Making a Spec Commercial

Back at the beginning of this year, I decided that this was the year to launch my commercial production company. I've been freelancing for years, but it was just time to start taking on end clients for myself. So in order to launch the company, I needed two things. Number one, I needed a plan, and number two, I needed some work to put on my portfolio. The key thing is I've been freelancing for other production companies, so I can't put their work on my production company's portfolio, and so I decided to make some spec work. So this video is the behind the scenes for one of the two spec projects we shot leading up to the launch of the company.
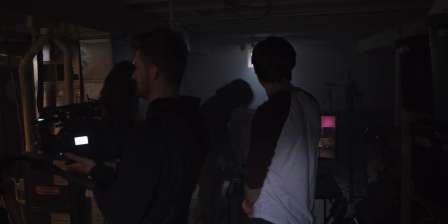One day I was eating lunch, staring out the window rather than staring at my phone like I usually do, and an idea popped into my head.
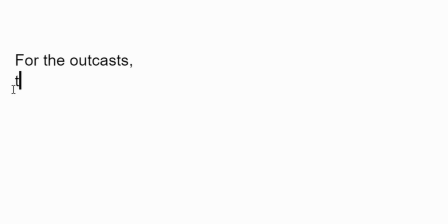I quickly grabbed my phone and made a note. For the outcasts, the dog moms, the yoga gurus, the collectors, the LARPers.
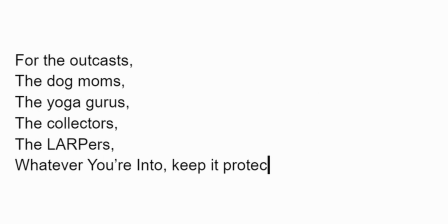Whatever you're into, keep it protected. Clearly, this was going to be an insurance commercial.
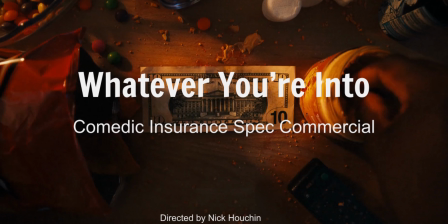Once I sat down to refine the idea, I landed on four characters I wanted to include.
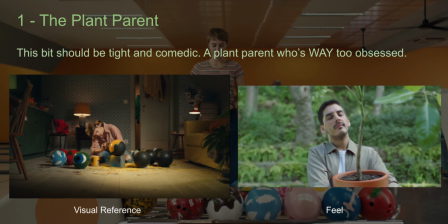Number one, the plant parent. I wanted this section to feel tight and comedic.
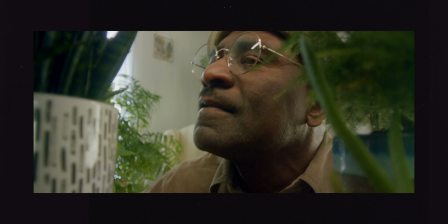I knew that this section would set the tone for the entire ad. Number two, the dog mom.
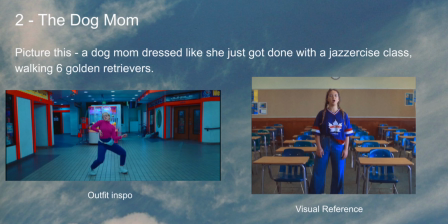For this scene, I envisioned someone who might have gone a little overboard on the fur babies, so at least six dogs.
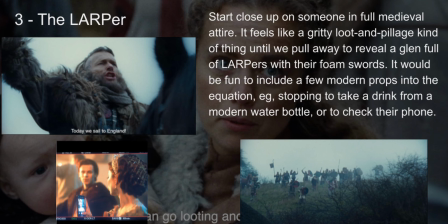I originally envisioned this character as super sassy and dressed like she was getting ready for a jazzercise class. We knew this scene would be chaotic, but that was the whole point. Third is the LARPer. I wanted this section to start feeling like a medieval war movie.
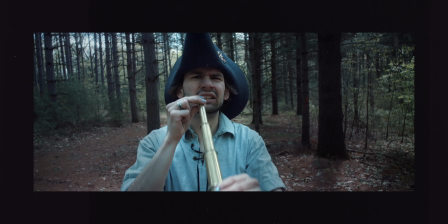Start close up and then back out on the Steadicam to reveal the other LARPers with foam swords looking nervous, and our main LARPer with shorts and Crocs on.
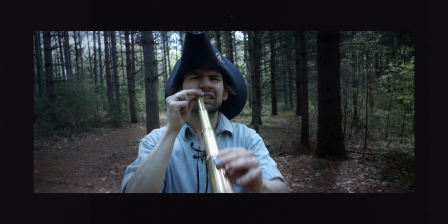I also had a vision of our main LARPer pounding a juice box, so there's that.
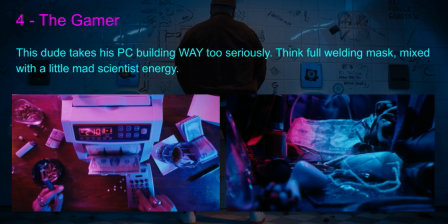Finally, the gamer. I wanted the scene to feel kind of like a mad scientist meets RGB.
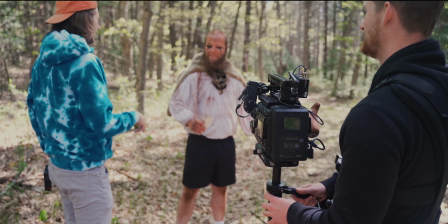Then I pulled a bunch of references and made a treatment for the project. Then I used that treatment to reach out to a bunch of collaborators to see if they were interested in the project. I got a few no's, a bunch of yeses, and off we went. About 3 weeks out from production, we had our first production meeting with the producer, the director, our production designer, our costume designer, and we just chatted about kind of what we're looking for and the direction we needed to go.
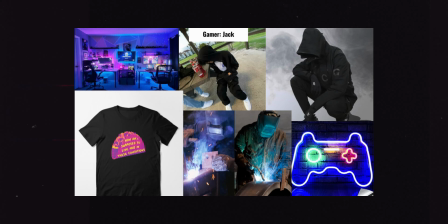Then I met individually with the production designer and the costume designer, and we kind of hashed out exactly what we needed to do there, while the producer, thanks Zach, took care of some of the other logistics. So there were so many different ways I could have pre-produced this project,
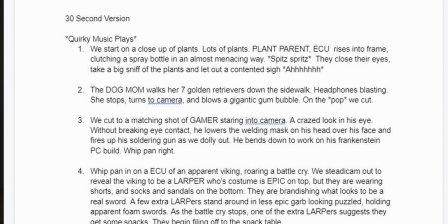but this one I particularly chose to just write out a document that gave me the five main beats of the video,
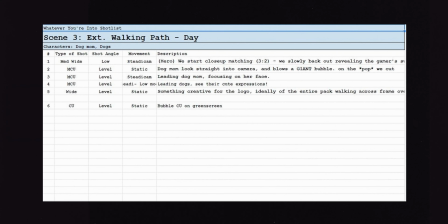and then just did a shot list because I knew exactly what I wanted this to look like, and I was able to communicate that pretty well with my director.
Hey, Tim. Let the flare live. Let the flare live. Flares are expensive.
We also knew that on the day of the shoot, we'd find some extra coverage that we wanted to pick up as we went along. So about 2.5 weeks before we launched the company was production. So we did 2 full days of production with 4 different locations and a host of different actors.
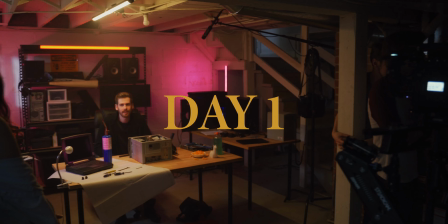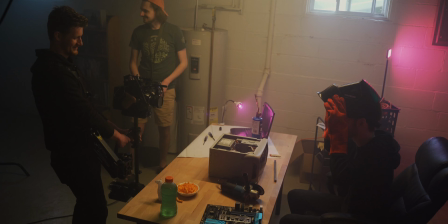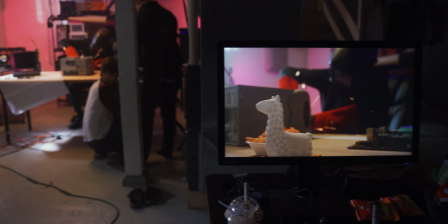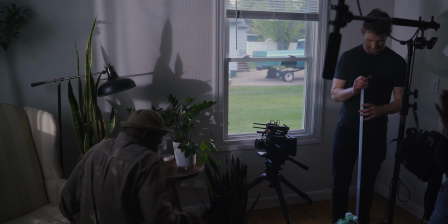Is you're gonna pop up into frame, spritz one of these guys down, and then give it a good whip, and then that's pretty much the whole thing.